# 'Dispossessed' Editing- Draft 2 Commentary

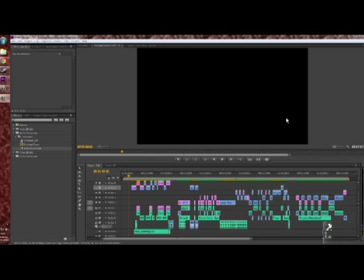0:00 Right, this is my second, or I guess maybe third draft of the, second or third formal draft of the edit since I started. And this is post.
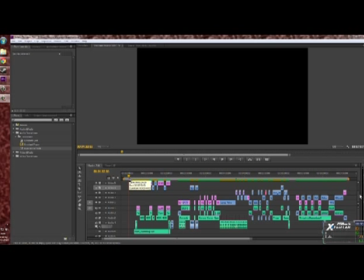0:14 I mentioned earlier the other week that I wasn't too satisfied with where things were at the moment with the footage that I've got, and I more an issue with the narrative mainly, in that I've only the characters.
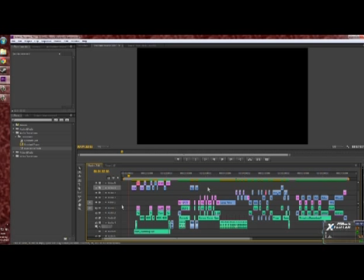0:28 They don't necessarily do anything funny. They just talk about funny stuff that's happened, and that's something that could have done with tweaking. So in the scenes where I've had where they're talking about like the weird stuff that's been going on in the house, I've actually gone out and filmed it using.
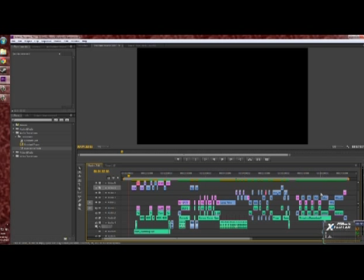0:45 Unfortunately, we didn't have Alex, the guy who was playing Mark, down again because he's lives elsewhere. But we did have me playing Paul and Adam playing Luke, who luckily enough were both available, plus Alex, the cameraman, who was kind enough to come and help out.
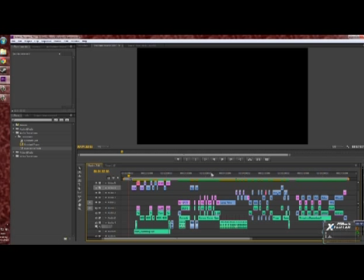1:04 So yeah, I guess what I'll talk through first is what the pickups were and stuff like that, and where I've put them in. But actually, no, that's silly. I'll just play through and talk you through it and pause.
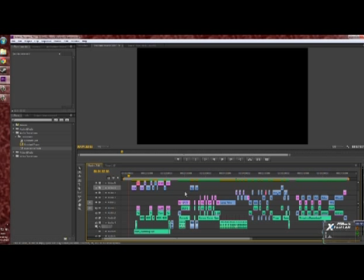1:19 Okay, I've added scene one to this as well, by the way. So if you haven't seen that already, this will be the good time to have a look.
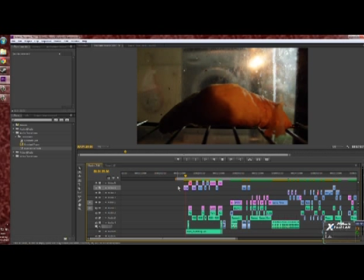1:30 Right, so we start with the POV, well, the inside oven shot with the croissant leading to a ding. Oh, let me just mute the audio, sorry.
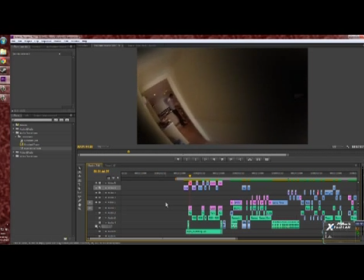1:43 Yeah. And then this is the After Effects composition that I spoke about briefly the other day. I've done a couple more of those, but I'm not so sure I'm going to do a video on them,
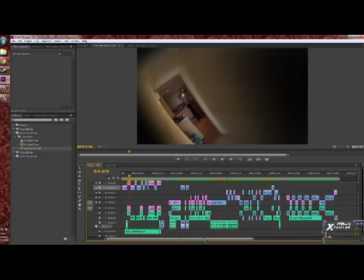1:56 just because, for the pure fact that they're so similar to the like process-wise to the other ones. So I'm sure you can get an idea of what I'm been up to, and the time frame involved.
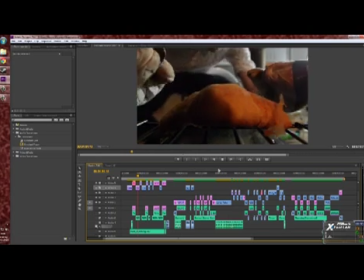2:08 Here we have Mark opening the oven, grabbing his croissant.
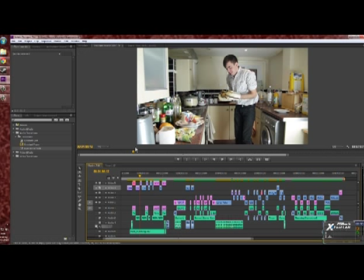2:12 I've added, although you can't hear it on this one, you'll be able to hear it on the non-commentary version of the draft. I've done some ADR of humming and stuff like that, because the humming that we picked up on the microphone from Alex just wasn't quite satisfactory.
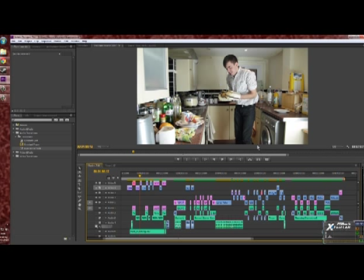2:29 It didn't fit in at the right times and that kind of thing, and it was almost more of a nightmare to try and sync up the audio, match those audio humming clips with the video. So I just decided I'd redo it myself, because humming doesn't sound overly unnatural when it comes from someone else. We have him looking up.
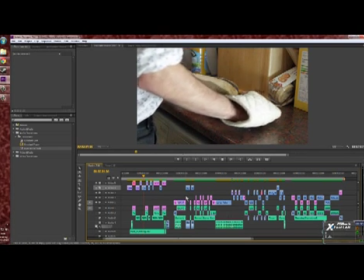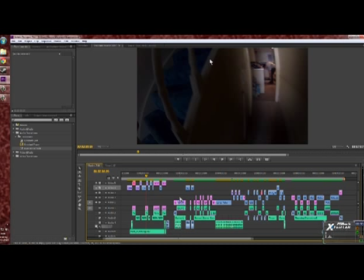2:54 Yeah, this is the second one I've done. As you can see, I haven't had to mask out the banisters this time around, which has been nice. This is only still a rough version. I think what I'm going to do is, as I go through, take another look at it, and maybe this area around here almost black out completely,
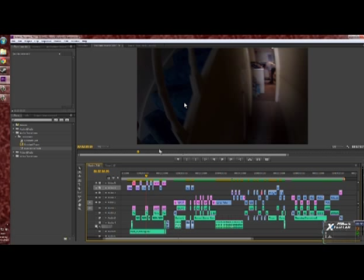3:11 just because it's looks a bit odd, because you can see the daylight coming from behind it. Yeah. Oh, click the wrong button.
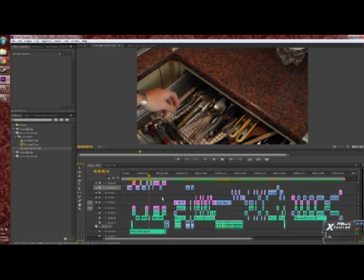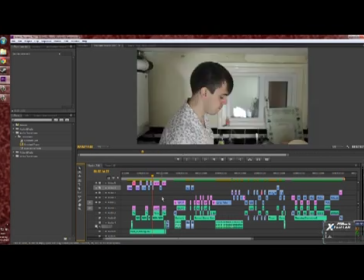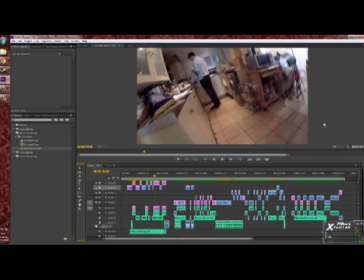3:32 These lights I need to get rid of as well, so I think what I'll be doing is trying to mask around this edge a little, and maybe make it look like it's dark in the hallway as well, around there. Well, the living room, not hallway.
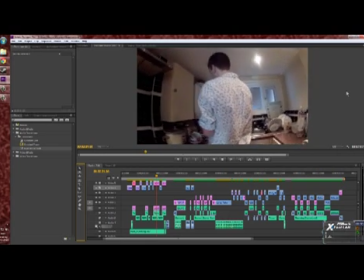3:47 Here he comes up behind him,
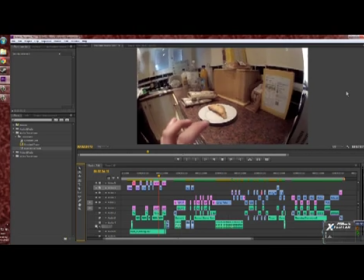3:51 grabs his croissant.
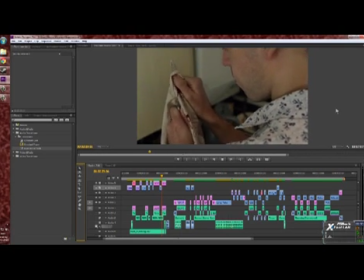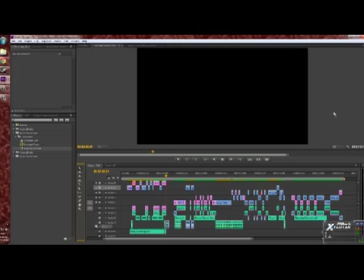3:59 And runs off. But as you can see, I haven't done a great deal to this. Like after the main portion of editing,